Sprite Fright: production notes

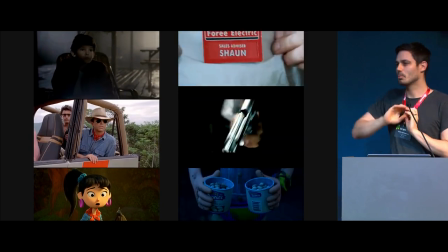I pushed it further because he was like, ah, really, there's something about it. And I pushed it way further, and it became like a parody of itself.
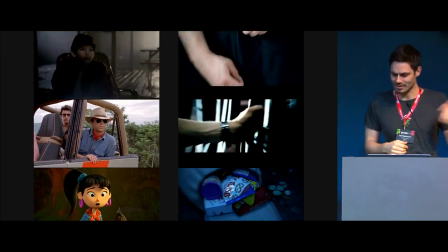So we had to tone it back down. So I think that's the only thing that remains in the film.
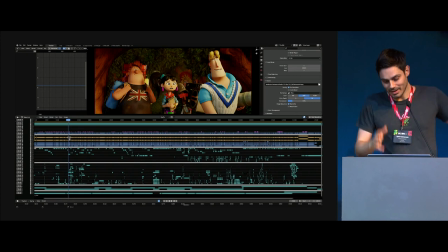The actual editorial, there's so many things that you have to handle.
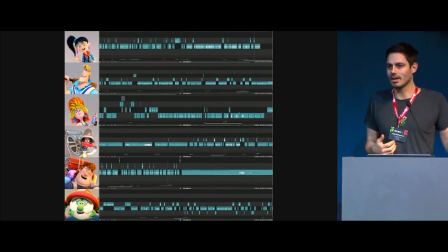There's also, you know, there's the scratch dialogue, and the script is changing, the dialogue is changing, so you have to redo all the recordings, and you have to splice them together. Every single potential sentence has 20 different takes, and then you start splicing those together into the take that you want.
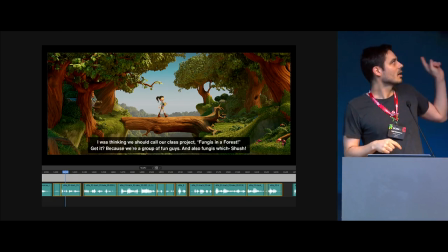So, for example, this sentence was not a one-take thing.
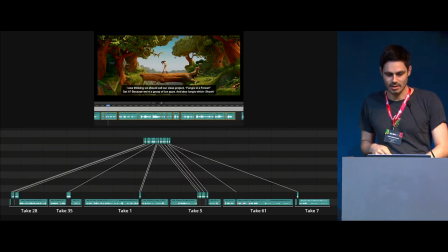She was never in the same room saying just this one sentence. It's taken out of many different takes, recorded at different times. So there's a lot of like this. There's a lot of this that goes on for editors. Like, oh, she didn't say it, this word in plural, but the take is nice. Can you find an S?
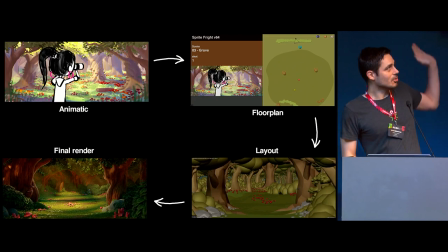I'll find that S. So you might think of all of these things as a kind of a nice conveyor belt,
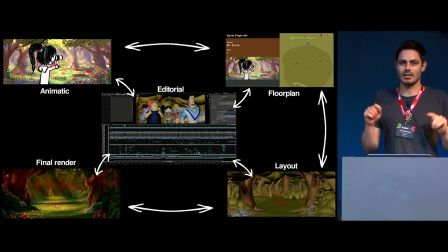but really it's a little bit more complicated, and there's way more kind of symbiotic relationship back and forth.
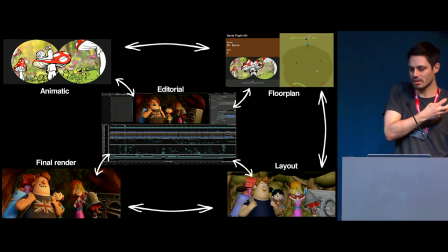And usually the editorial sits kind of in the middle of it, and it gets even more confusing.
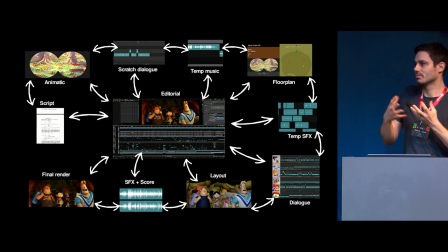Once you have it all together, like you kind of snap the puzzle together, it's very satisfying.
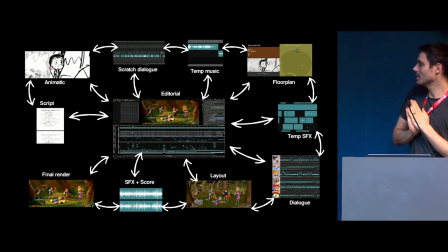It kind of becomes this satisfying piece of artwork. Speaking of artwork, here is our art director, Andy Goralczyk.
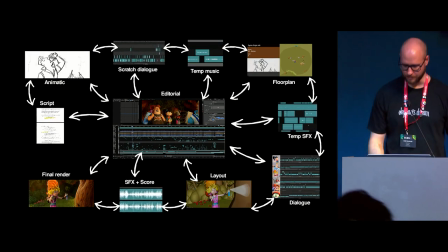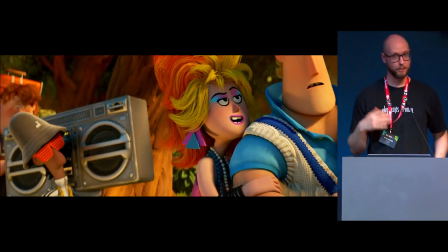Okay, we don't have a lot of time. So Sprite Fright was easily one of the most complicated productions that we had at our studio.
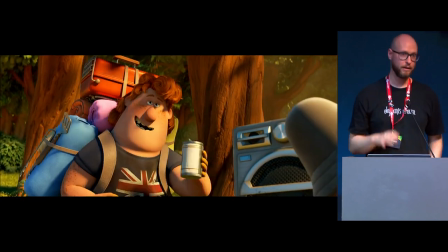We had lots of characters, lots of props, and not only that,
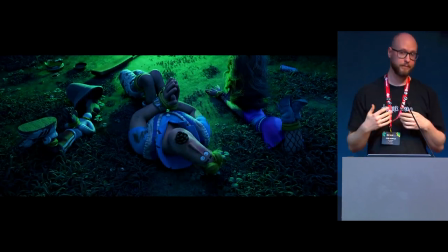the characters went through multiple stages of wear and tear, which made it very complicated, because that's something that we never did up to this point,
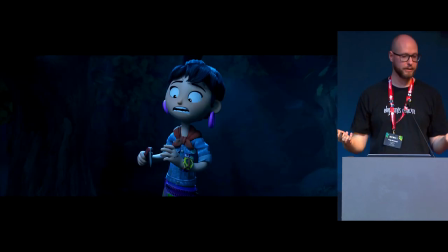like a character that gets hurt, that bleeds and everything.
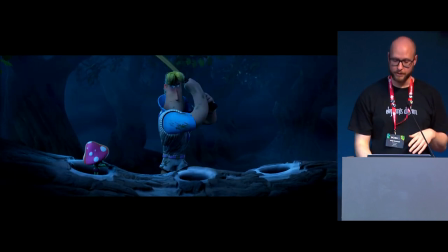So I'm going to talk a little bit about the early production process, shortly even before we got on board with this.
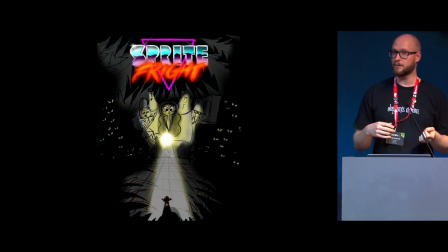A lot of this complicated production, the magic trick was to make something as complicated as that look very simple. So it was an exercise in simplifying things.
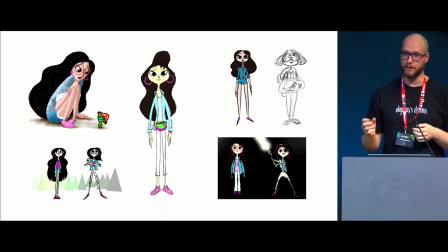So before we saw anything, Ricky Nerva, the production designer, he's a character designer at Pixar, also production designer of Up. He spent a lot of time with Matthew developing character concepts and dueling around.
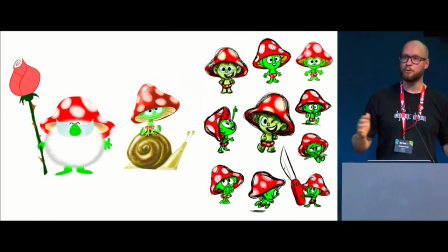So there were literally hundreds of drawings of these characters in different stages.
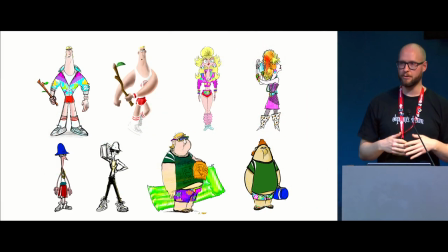And the characters had to, they're the main cast. We had
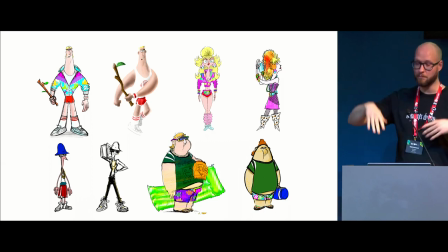seven, ten, billions of sprites.
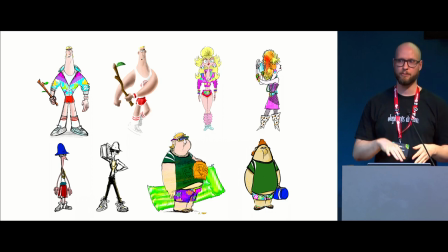At some point we boiled it down to, okay, this has to happen in Great Britain because we wanted to make it more European.
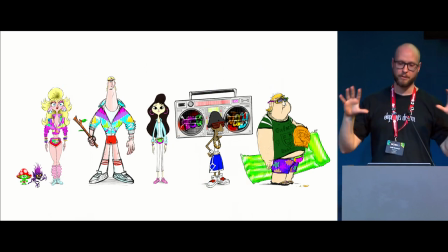So this was the lineup that Ricky made for the characters. And where do we start? At the beginning, it was only Hjalti, me, Matthew, and Ricky. And how do you tackle something as finding a style for a film like that?
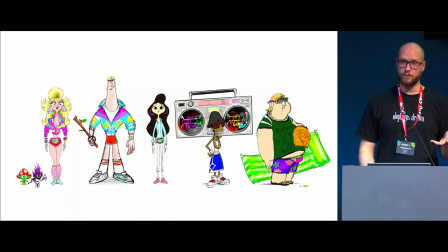So the easiest thing to start with is not with the characters, but with a prop.
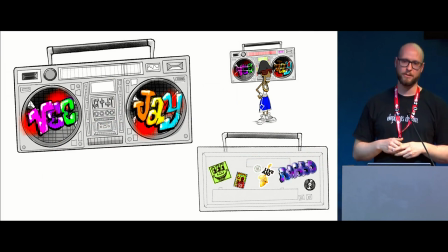So we actually decided to start with the boombox of Jay, because Ricky did a little style sheet of that, and we wanted to figure out, okay, how do we make this movie work in three dimensions? How do we find the style and the language of the shapes of everything? So this was my first pass of it.
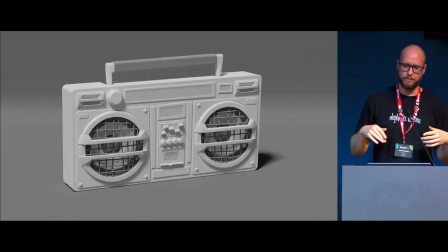Very rough, just blocking out shapes and everything, and following the design pretty faithfully.
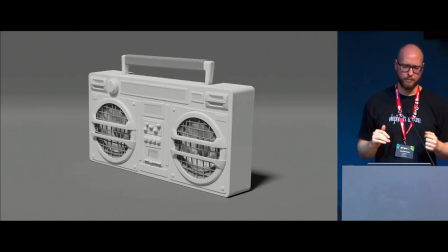And you can see like there are some crooked shapes here and there, but the core of the design language is there.
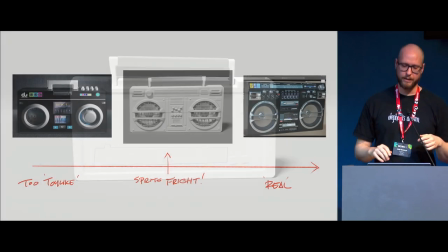It's chunkiness. That's what Ricky wanted. So the detail is a little bit bigger than in reality, because the characters are also very stylized.
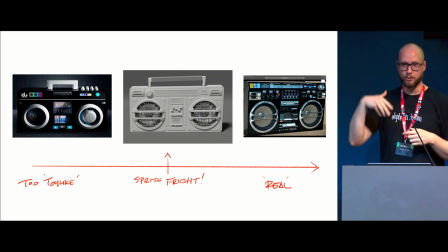Their hands are bigger, and they have these simple shapes that are based on. So the props also have to reflect that.
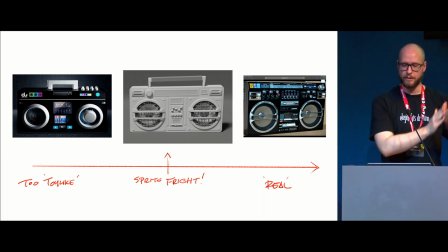So Sprite Fright is somewhere in the middle between something that is a model and a realistic representation of that prop.
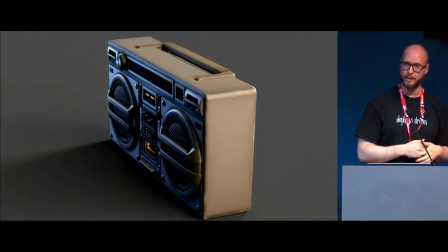This is what the final boombox ended up being. You can see it's a little bit more straight.
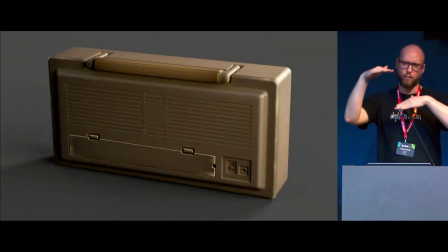We wanted to make the shapes not too crooked, so it's not wonky and all skewy and so on.
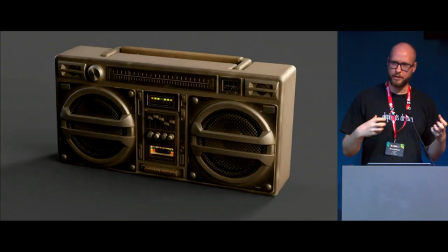So it's a little bit, more chunky. That chunkiness is still in there. Textures are also simplified.
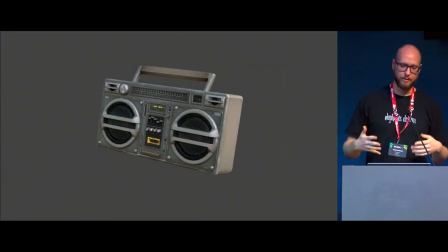The local contrast is simplified. And that's kind of the language that later on we apply to all the different props, that level of magnification of detail.
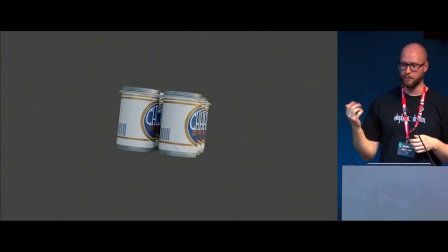Make it look like a toy. Because Matthew comes from a family of toy store owners.
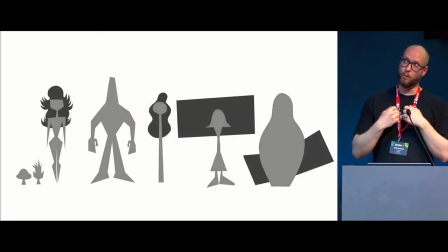So with the characters, it was a little bit more complicated because it was a big cast, and Jurjen is going to show more of the actual modeling process. But very early on, it was about these simple shapes that reflect the personality of the character.
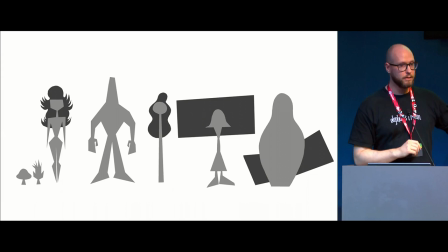That's what the drawing that Ricky made.
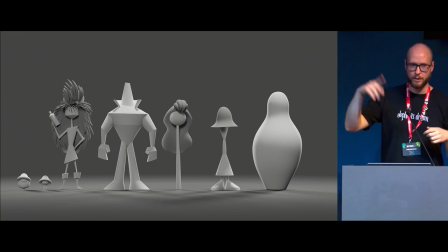And then he asked me to just take that into 3D, because he was a 2D designer and he didn't really know how this is going to work in 3D, how the volume's going to work, how the character's going to behave in relation to each other.
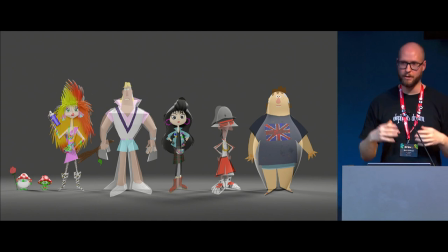And that actually reflected back to his design process, because he kept working with these volumes and tried to push things a little bit back and forth.
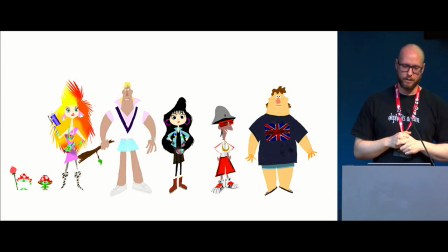And this was the approved character sheet for a long time, until we got on board and even iterated more. But Julian's going to show that.
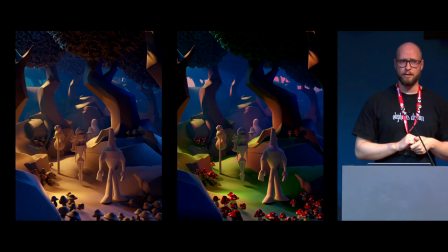The environment was a little bit more complex, because Ricky wasn't that, he wanted to give us a little bit more leeway with the environment design. So this is a very early environment test, finding out some wonky shapes that work with the character shapes.
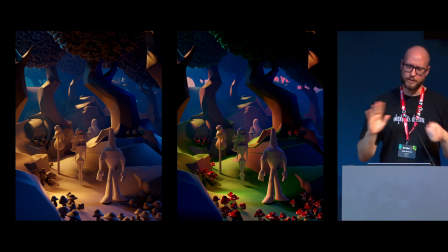We did a few of these tests, but we really wanted to do something that
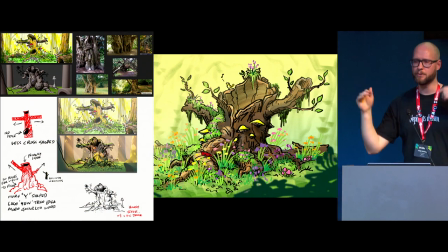fits more into the film and also test the different daytimes, because we have this bright side of the film and the dark side of the film.
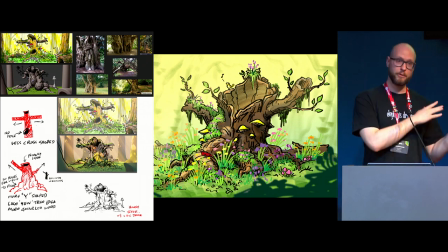So we decided to do the first environment test with the yew tree.
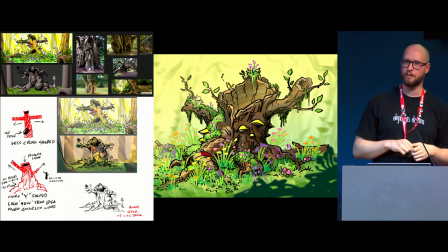It's a tree type that's found in Europe in graveyards, so it's very spooky. That's the tree that Jay actually dies in. And we got this drawing from Dirk, and we pretty much transferred it into a 3D model.
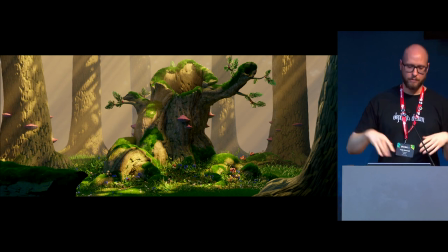Simon made some rough shaders, and we tried to put this together. Okay, we want to have kind of realistic lighting, realistic surfacing, but stylized shapes.
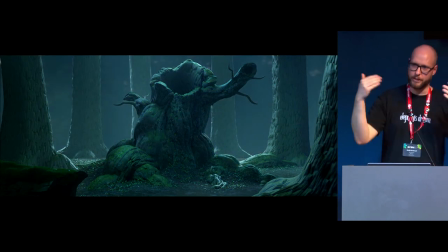This is at daytime, and this is at nighttime. So at nighttime, we removed some of the detail and made it more skeletal. Which that was great, because now it wasn't just a conversation anymore. It was actually a thing that you see and you can look at with your eyes.
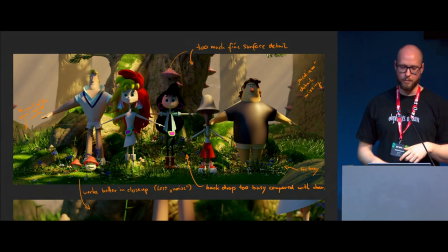And also at the same time, character blocking was going on, so we were able to put the characters into that set as well and see if it works.
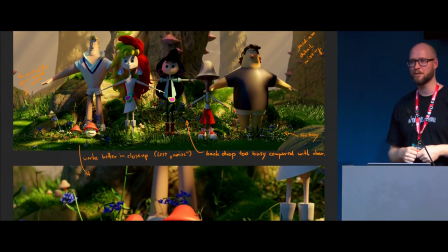In that case, not so much, because we figured out, okay, the characters are so expressive.
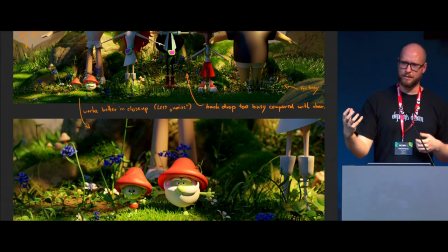How do we make it with the environment?
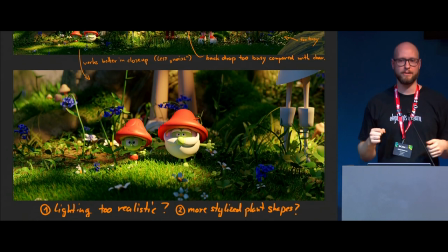If the environment is equally, you know, busy, it's not gonna work, because you're not gonna be able to focus on the characters.
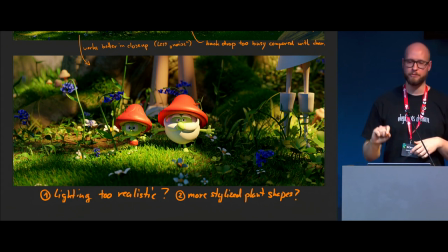So we had to really find out, okay, what do we remove? How do we simplify things, and how do we make the characters read?
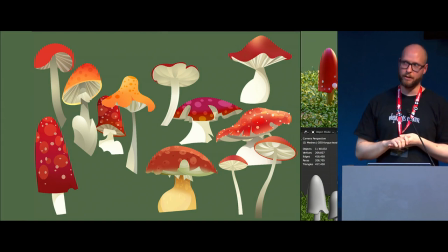A little bit shortly after that, we had a concept artist called Todd Polson work with us for a brief period of time. He actually had a good point, and he was seeing these environment renders,
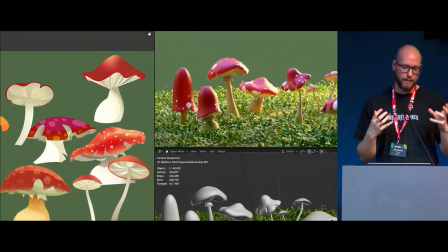and he was thinking, okay, how can we stylize the shapes even more?
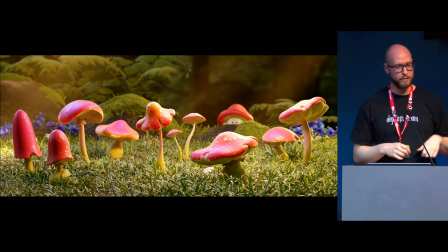So he made this drawing of these very stylized mushroom shapes,
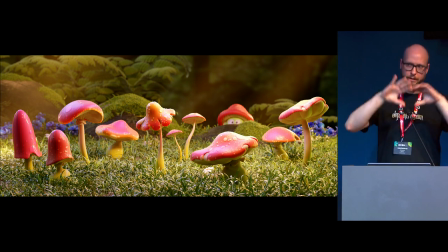and I tried to kind of make a little scene with that to see how would it work. You can see the sprite character here in the background. And so we have this little scene with grass and the sprite in the background, okay, with some light and some cool shaders on top of it.
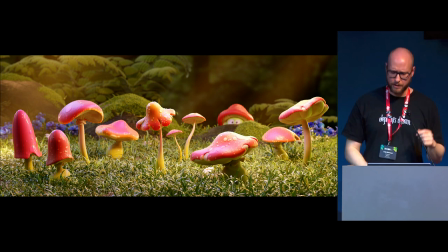Yeah, it looks a little bit too busy, because the grass is just very noisy.
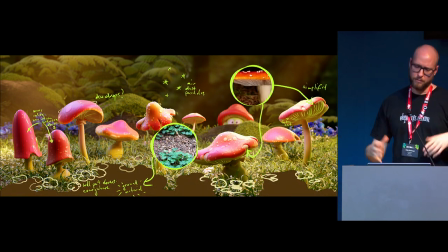We're not focused on the sprites, really. So the thing was, okay, let's find a way how to remove a lot of that detail.